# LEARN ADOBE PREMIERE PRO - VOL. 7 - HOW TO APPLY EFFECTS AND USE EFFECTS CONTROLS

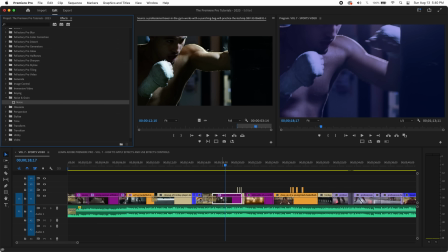(10:22)
And what noise is going to do, if you ever looked at a TV that looks staticky or gritty, that's called noise. It's something we get by accident when we underexpose, but sometimes it can be used stylistically. So you want to go to effects controls. And this is another good point. This clip is so long.
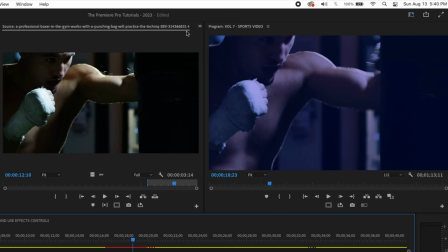(10:38)
The title of the clip is so long, you can't even see the next panel here. So these little arrows here, you can bring up anything that may not show up. There's your effects controls.
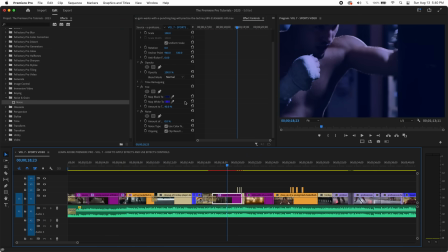(10:48)
Click it again. And there you go. So now we have noise here. We have this category for noise. So what we're going to do is just mess with the amount. Now I'll show you all the way. Obviously, that's too much. And another thing too here, this is personal preference, but I don't like the color.
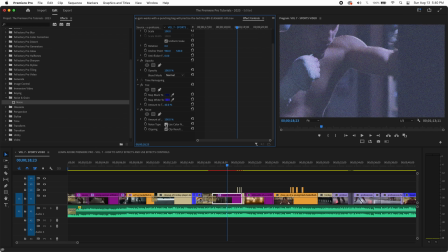(11:02)
I think that looks cheesy. So if you click this, no color noise.
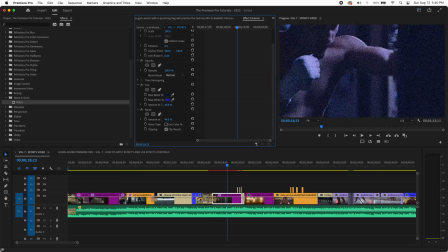(11:06)
It's just going to be black and white noise. So I could show you, this is probably a bit much, right?
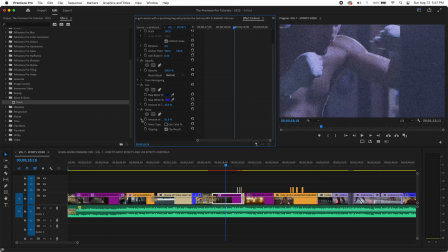(11:14)
So we're just going to make that more subtle. So that's what these percentages are great. And this is where you may want to use the slider for fine tune control.
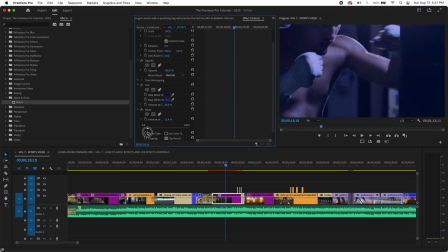(11:20)
So I just want enough that we see there's a little something there. So let's try that at about 15.
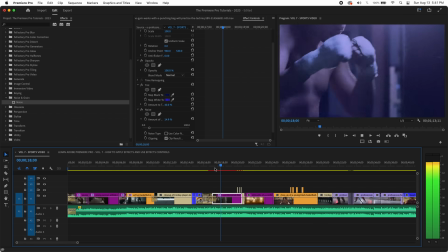(11:26)
Let's see what that looks like. All right, that's looking really good.
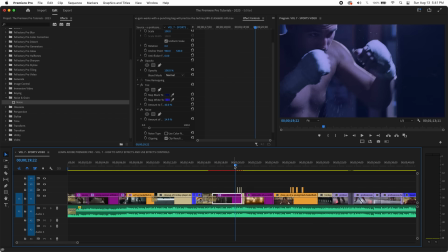(11:30)
That's nice and gritty. That looks really cool. So let's take a look at that. And again, if you hit the F, see that frame? Look at that. That's our original shot.
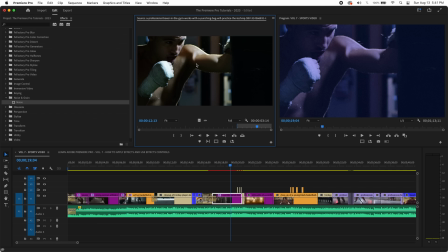(11:45)
This is something we've stylized. So now this is going to be unique. This is a stock footage clip that you could see in other videos, but it's only going to look like this in yours because you customize it with effects.
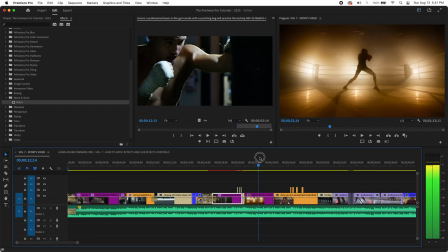(11:55)
So we have this shot here. Now, these are both boxing clips. They're both kind of gritty. I'd like those to look a little bit more like each other. So again, I can right click and copy, paste attributes, tint and noise.
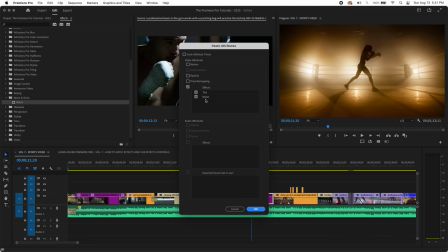(12:12)
So now I've done two things. So I have the option to do these. I want to do both. I'm going to hit OK.
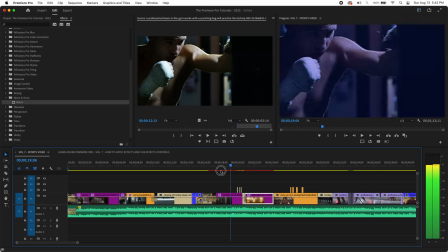(12:17)
And then look at that. Now, here's what's interesting. In this shot, level of noise looks pretty good, right?
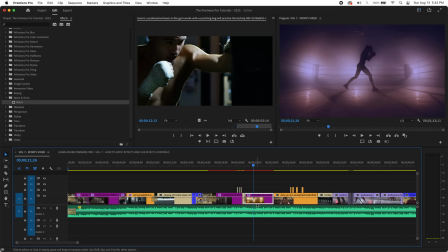(12:26)
This shot, to me, that's a bit much. So what I'm going to do here. Now, remember, this is a different clip. So whatever I do to the effects now, even though I pasted them, it's not going to affect this. That's its own clip. So I'm going to go here, go back to my effects controls.
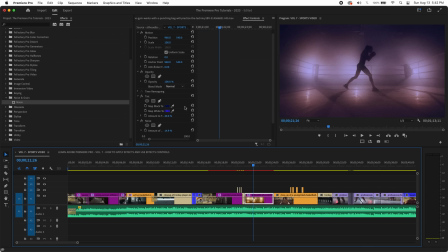(12:41)
You have to click it again. I'm just going to go to noise. I'm going to bring that down a little bit. This one I don't need to be quite as because it's already smoky. So right about there. Let's take a look at that. It's looking pretty good to me. Now, here's a cool thing you can do as well.
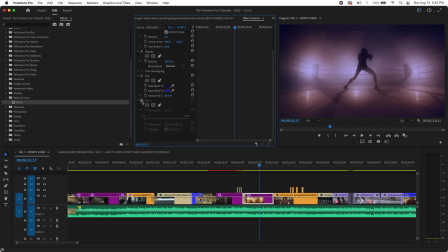(12:57)
If you want to see how much is really affecting your clip, if you go over the FX, and I'm going to take it away and put it in. It's not a huge difference. It's subtle. Let's maybe add a little bit more. Let's try 10. And this is percentages. So we'll add 10%. Okay, and let's take that out again.
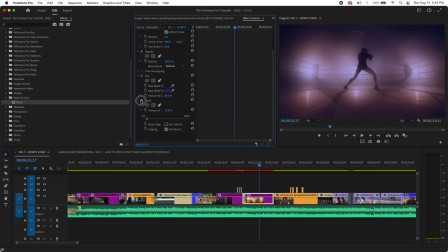(13:17)
And now you can kind of see a difference there. See how it's gritty? You take it out, it's gritty. So I like that grit.
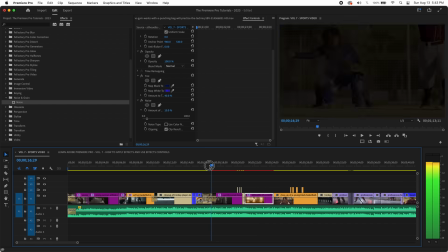(13:22)
So let's look at that sequence.
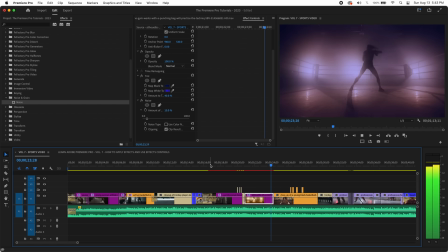(13:31)
That's looking a lot more matched.
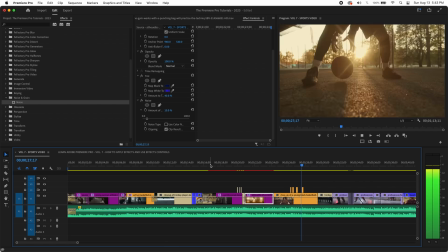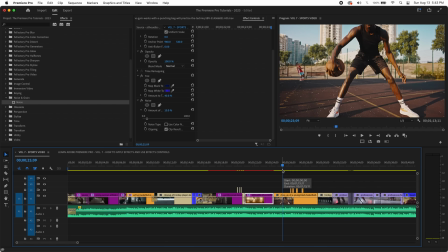(13:38)
Very good. And then we're going to look at one final sequence.
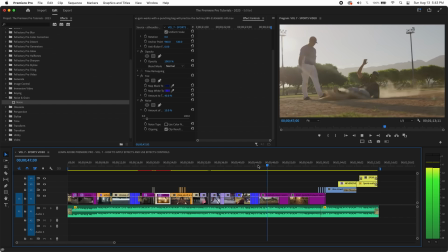(13:41)
So as the video ramps down, maybe we bookend it and we bring it back to black and white on this clip. So what we can do again is highlight this clip, and this time I'll do it in the correct order. We're going to go to the first frame. So, you know, that's another point.
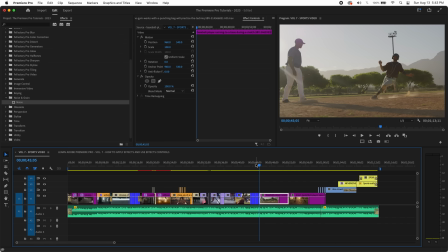(13:55)
It's important to make sure the frame that you want to affect, make sure you're on that frame so you don't apply the effects to the wrong part and then you're having to move your keyframes around.
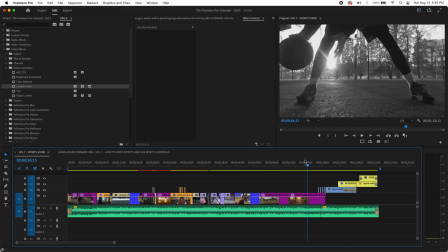(14:03)
And that's it. Now you know how to apply effects and use the effects controls panel in Premiere. In volume 8, I'll show you how to keyframe video clips with the effects control panel.
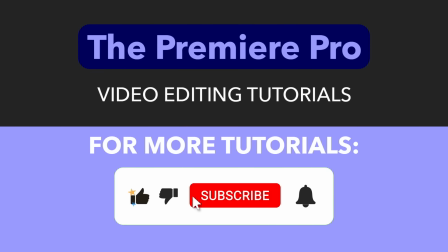(14:13)
For more Premiere Pro tutorials, click the like button, click the subscribe button, and make sure to ring the notification bell. And as soon as the next volume is uploaded, you'll find the link in the description.